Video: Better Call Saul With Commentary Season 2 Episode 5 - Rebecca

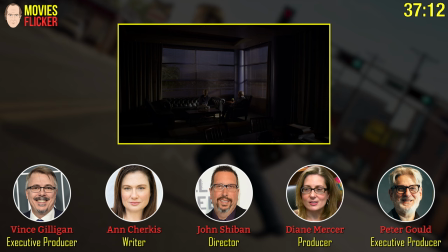It wasn't even a soundstage, and that's within an easy walk of the Office Park in this one. Now, you should know that behind them, through the windows, this is a set. That's what's called a backing. It's a giant photograph, basically, spread around, and that's of Los Angeles. And it's from Mad Men. It's from Mad Men. It's from the TV show Mad Men. This is the 1960s backdrop from Mad Men.
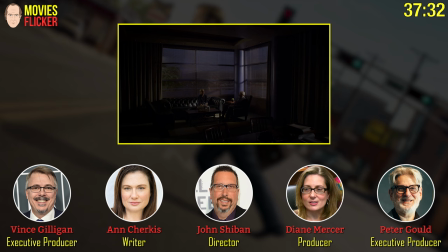You can see the Capitol Records building in it. From the final season of Mad Men. We covered up with greens as best we can. They shipped it out to New Mexico.
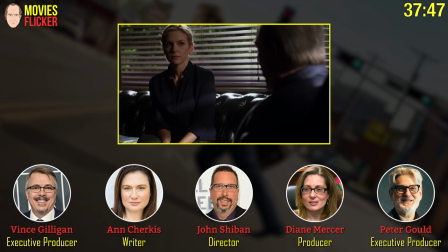Luckily, they didn't need it anymore. And FYI, we didn't get it cheaper just because it was another AMC show.
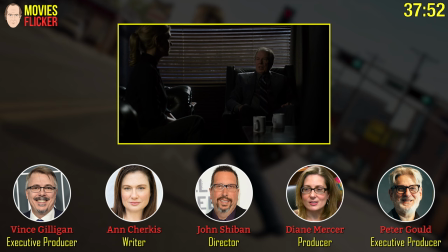No, we did not. We still had to pay for it. That was weird happenstance, honestly. One of the reasons we got this one is because last season, the one we had really was Los Angeles, and it was modern Los Angeles, and it had downtown skyscrapers in it that we had to paint out later in post.
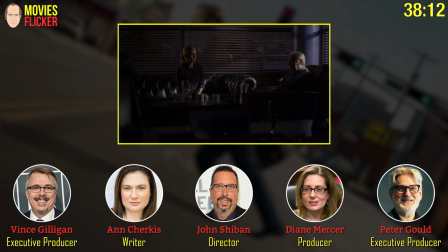So Tony, I guess, dug this one up, found this. Because at that time, I think Mad Men may have still been using the other one. Oh, right. I can't remember, but we got lucky. there's a shot coming up here that we talked about from the tone meeting which
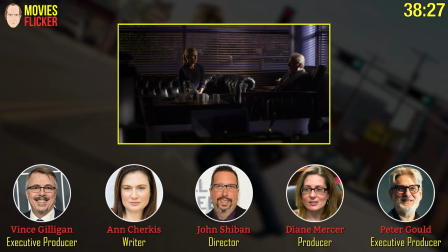is this long meeting six seven hour meeting that the directors have with the showrunners and the writer and uh i know that peter and vince are big fans of as am i of the slow zoom that
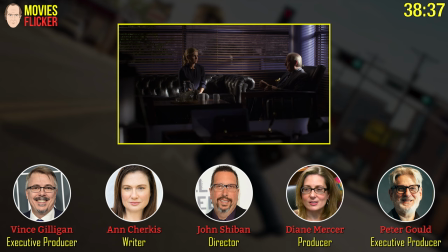kubrick often used and other directors have used and so we planned on doing it here when the story starts to turn dark we're slowly creeping in on him telling the story and it really just worked so well um i talked to michael about it before we did it
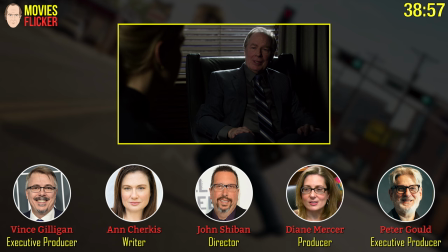and it's in the problem for the actor is he's got to get all his lines you're not cutting to anything and he was totally down with it in fact we talked about the life and death of colonel blimp to film geek out for a minute emrick pressburger that's a great pal movie which
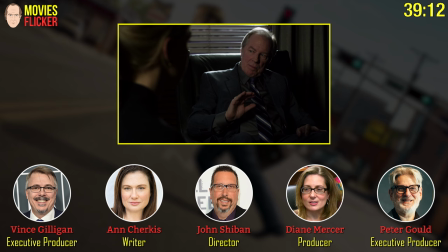has a long monologue that the camera just creeps in on and uh he of course knew the movie and uh and we discussed that and then we
and he just nailed it his own boss put everything he had into that place i was away at college when he put jimmy to work there
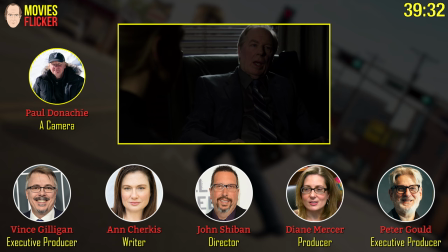jimmy grew up you can see her her position frame is changing because we're slowly zooming and he's very larger and and paul our wonderful a camera operator
has to be zooming in and And he, in this case, Paul, has to be zooming in.
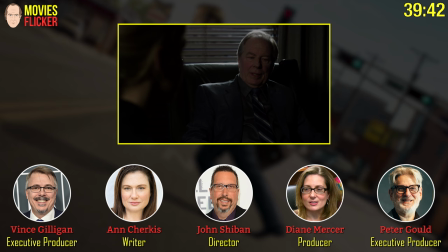He's got to know how long this scene's going to go. And he can't zoom too fast or else he'll be done with the zoom at the wrong moment. If you zoom too slow, you'll never get to where you need to go. It's a real ballet.
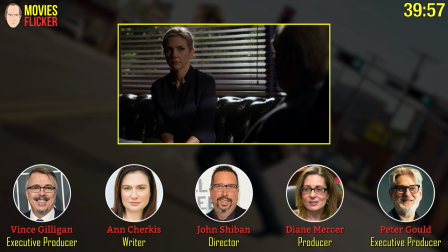It's a real delicate choreography here. I love how still Ray is in this scene.
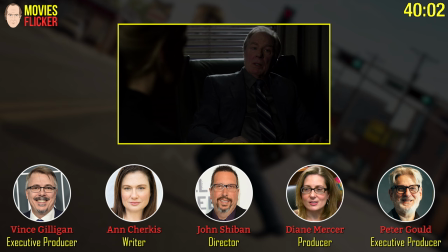And she has this – Ray and Kim both have this incredible poker face where you can see that she's thinking, but you can't – it's very difficult to guess what she's going to say or do. And you wait for it.
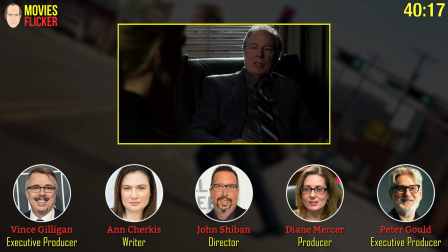And I think we talked about this – she talked about this on the podcast for this episode, but a little tidbit worth repeating.
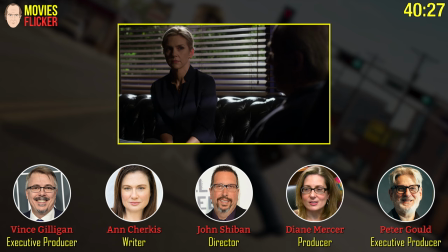Apparently, she surprised Michael here in that he was expecting her to be more solicitous of his character.
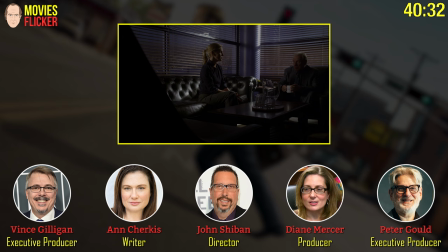In other words, for Kim to be more solicitous of her boss, like, oh, yeah, oh, yeah, yeah, boss, great. And she did not give him that, and it surprised him, and I think it helped the scene, apparently. I agree.
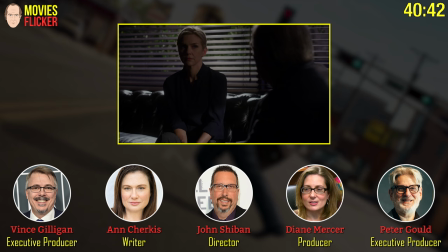She makes another observation in the podcast, which is worth listening to, that a character who's not speaking is not speaking just because the character has nothing to say.
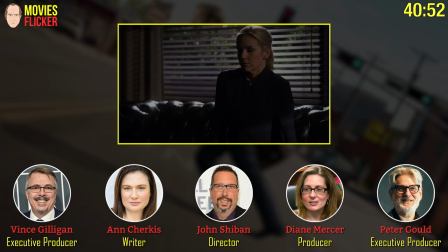They're not speaking as a choice. And you can see she's making a choice to say nothing here. and she's going to let this spin out.
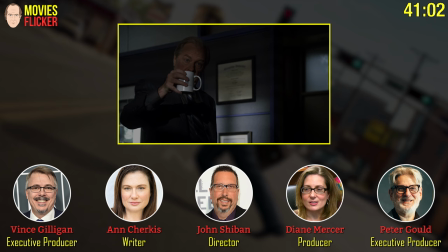What did she think of it all? It's kind of hard to say. It is hard to tell. What do you think, Anne? I think she's very skeptical. What he's saying.
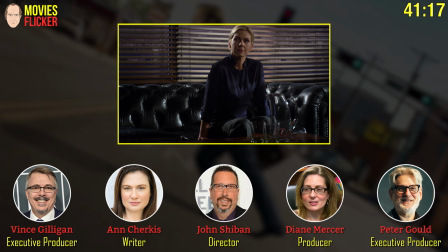She also feels some disdain. And she's, you know, she's stuck in the middle.
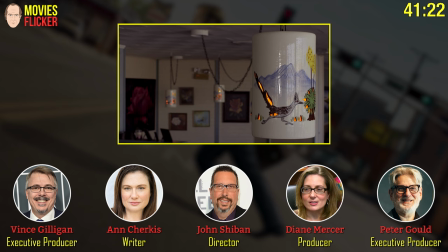She has nothing to do with any of this between Jimmy and Chuck. And she's in the middle of it.
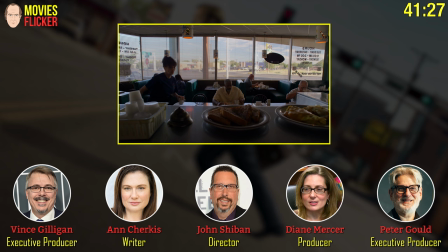And Hamlin, too. I mean, it's a horrible position to be in. There's the bell. There's the bell. Fran. Yeah, Fran. We had quite a few debates about the bell.
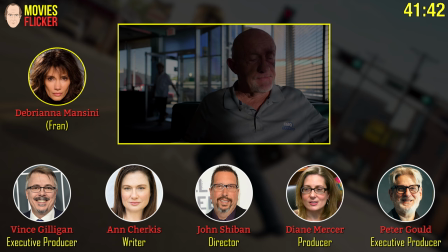How much bell? Less bell, more bell. When is the bell? Debriana Mancini plays Fran, the waitress.
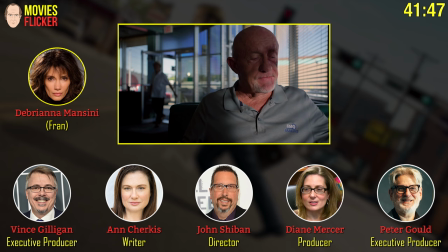Fran, named after a wonderful, lovely, real-life woman who is not a waitress, but who is a good friend of Breaking Bad,
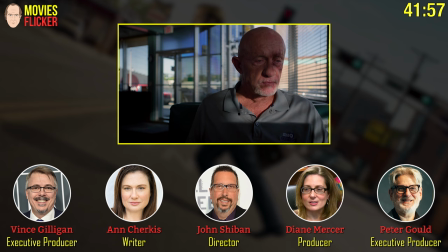who is the owner of the Walter White House that we shot in for so many years,
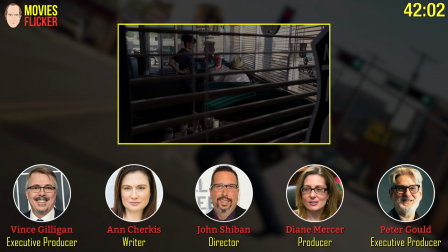or shot outside of for so many years. So that was a little tip of the hat to the lovely Fran in Albuquerque.
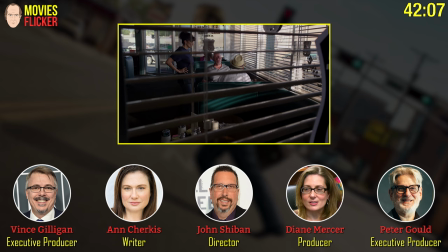Here he is. Here's the man, and he's walking, and he's speaking English.
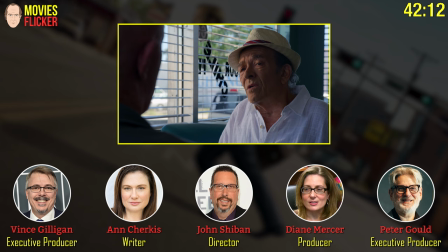This is the first scene ever on either show where he's, I believe, where he speaks English.
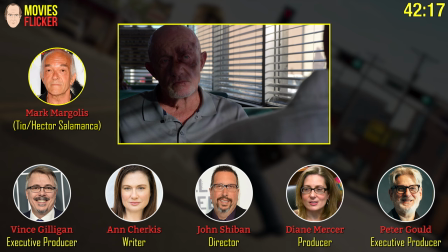In fact, when we first cast Mark Margolis on Breaking Bad,
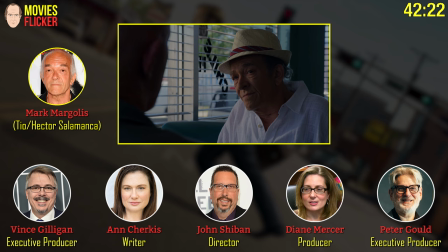where you first had the idea to cast him, as I recall, we were remembering him from Scarface.
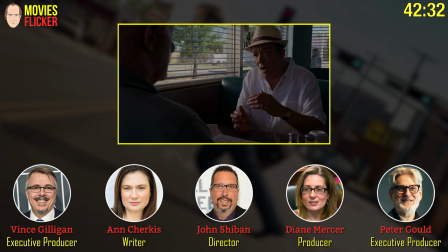And, of course, he speaks only Spanish in Scarface. And we were thinking, oh, let's get this great Hispanic actor.
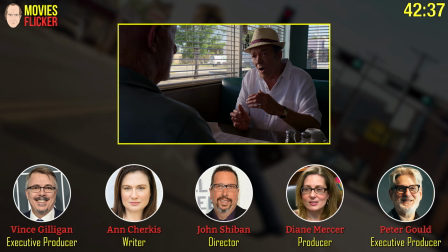And when we met him, he was like, guys, I'm just an old Jew from New York. I don't speak Spanish.
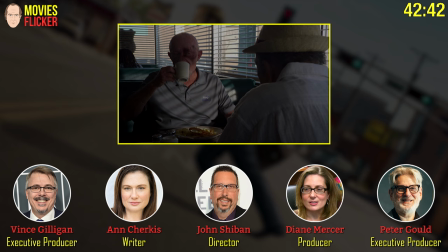I had to learn all that stuff fanatically. I love this guy.
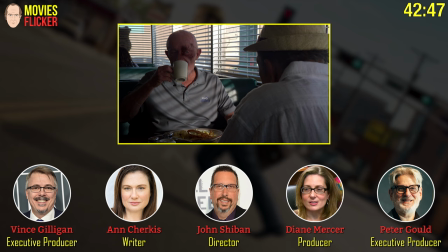This was such a pleasure to direct because I didn't have to do anything.
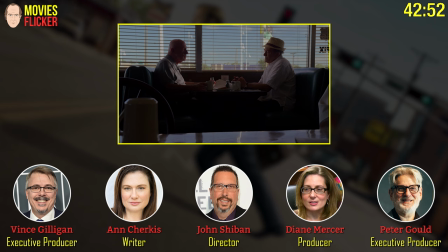They were like two boxers getting in a ring, and I just let them go. It was so fun. Talk about another master class watching. These two guys between them have, I think, quite literally, a hundred years of acting experience, these two, professional acting experience.
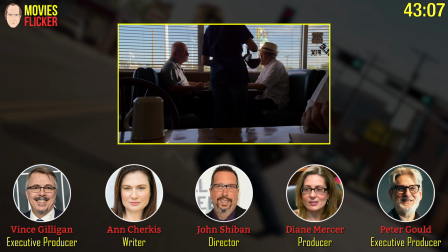I love these guys. These guys are great. I love this shot, too.
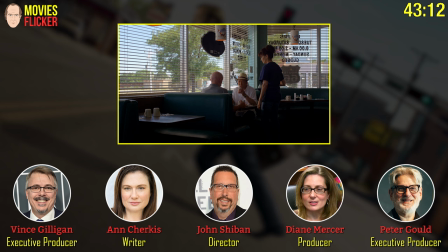I'm a big fan of profiles, to be honest, And you'll see a couple of close-up profiles as well, which just give you something to mix it up. I love how – no, I was going to say how Mark just lifts the coffee without looking at it.
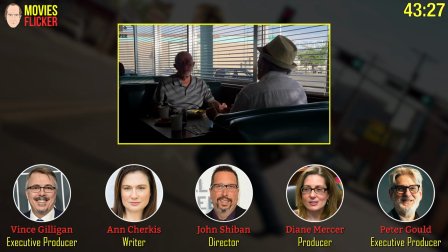Yeah, without looking at it. He doesn't take his eyes off of Mike. And Diane, you want to talk?
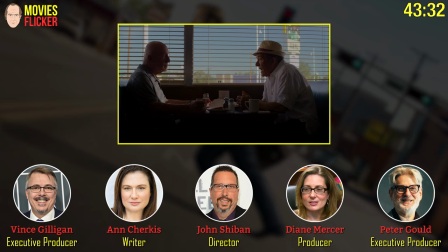There's a little more digital magic here. Just a little bit, yeah.
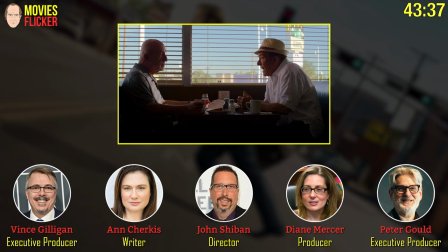I think we had to add – we were just concerned that it didn't look like – it looked like too much time had passed.
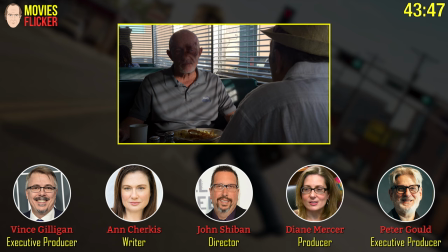So we added just a little bit more onto his face here. A little more bruising on Mike's face.
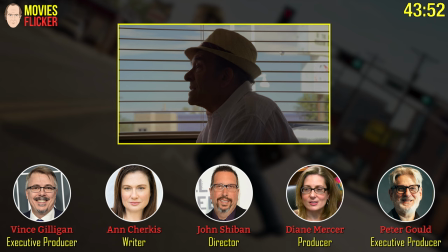And also because there's the line that Hector says, oh, he really did a number on you. Yeah.
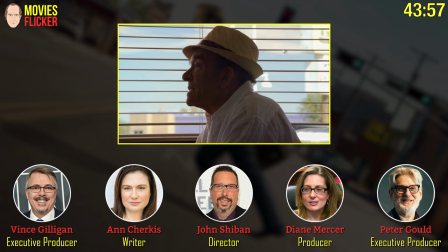And the makeup was amazing. I mean, the practical makeup really is 90% of it.
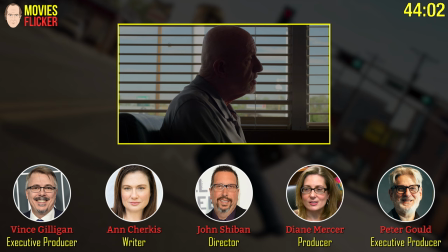We just kind of augmented it a little bit. There wasn't anything wrong with the makeup. It was just so dark with this beautiful dark lighting.
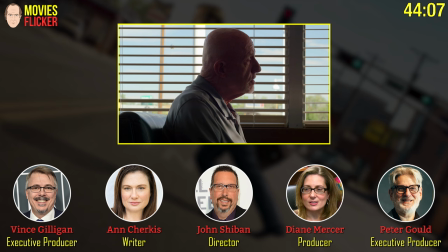You couldn't really see it. So you had to amp it up digitally. Yeah.
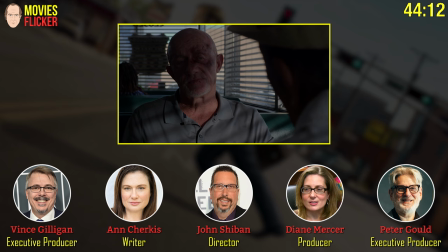That was really on us because I think on the story clock, more time has passed if you were to break it out.
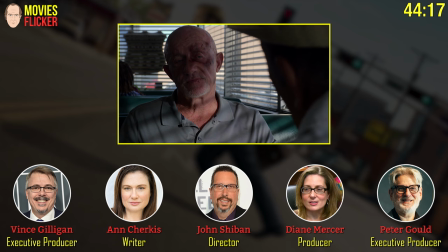I think it was about two weeks. Yeah, but it felt abrupt that he had healed up so much.
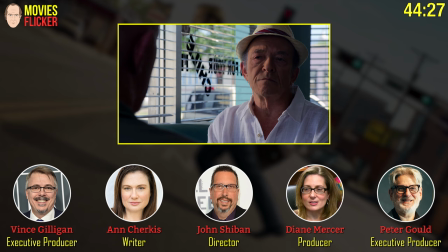Yeah, and especially, like Anne said, you got to relate to the line, oh, he really did a number on you. And if it doesn't look like he did a number on you, then what's the point of the line?
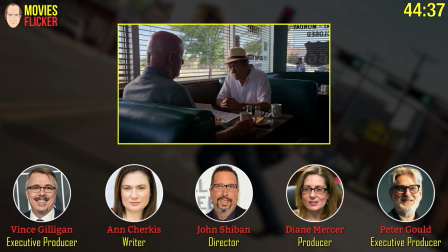So Hector, Hector is so reasonable here, uh, which surprises me because, uh,
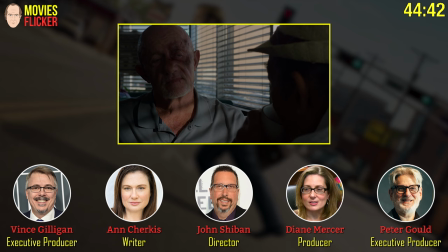thinking back to Breaking Bad, when you saw walking Tio, he was, he was as nasty a badass as we've ever seen.
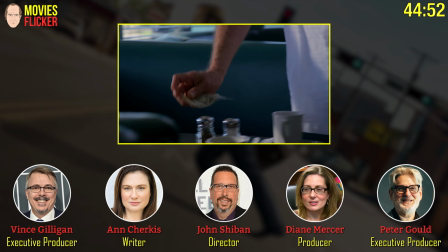A real mother. And so you know, that's kind of in reserve if you've watched Breaking Bad and you're thinking about it.
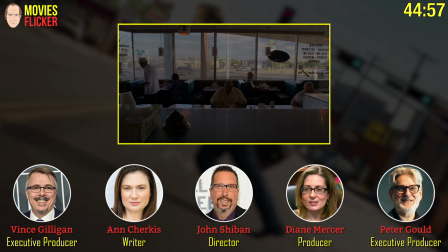And if you haven't watched Breaking Bad, you are in for, uh, well, yeah, I guess this whole thing was a spoiler.
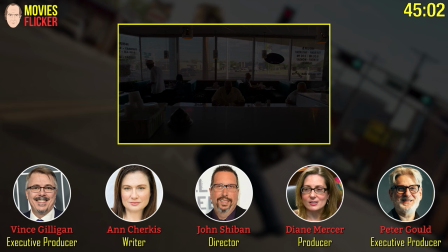You know what, that's no offense, that's on you. But you've got a lot to look forward to if you haven't seen Breaking Bad.
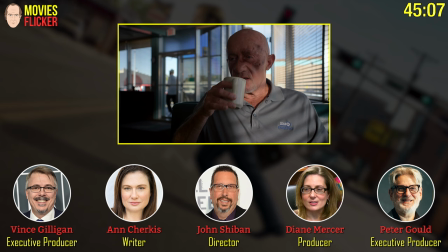Great job, John. Great job, Anne. Great job, everybody. What a beautiful episode. And this last shot, this is so great.
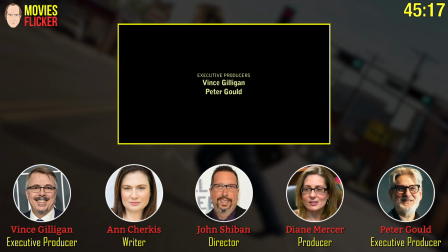What he does with his face. It's great. It goes by so quickly. It does. It was a blast. It was great. Well, it was great having you working with us again. Oh, thank you.
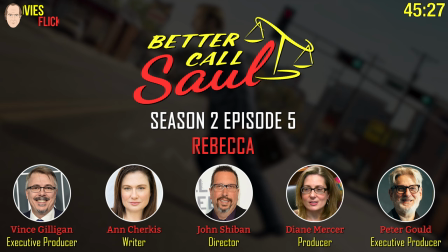Thank you, John. Great job, Anne, on your first episode. Thank you.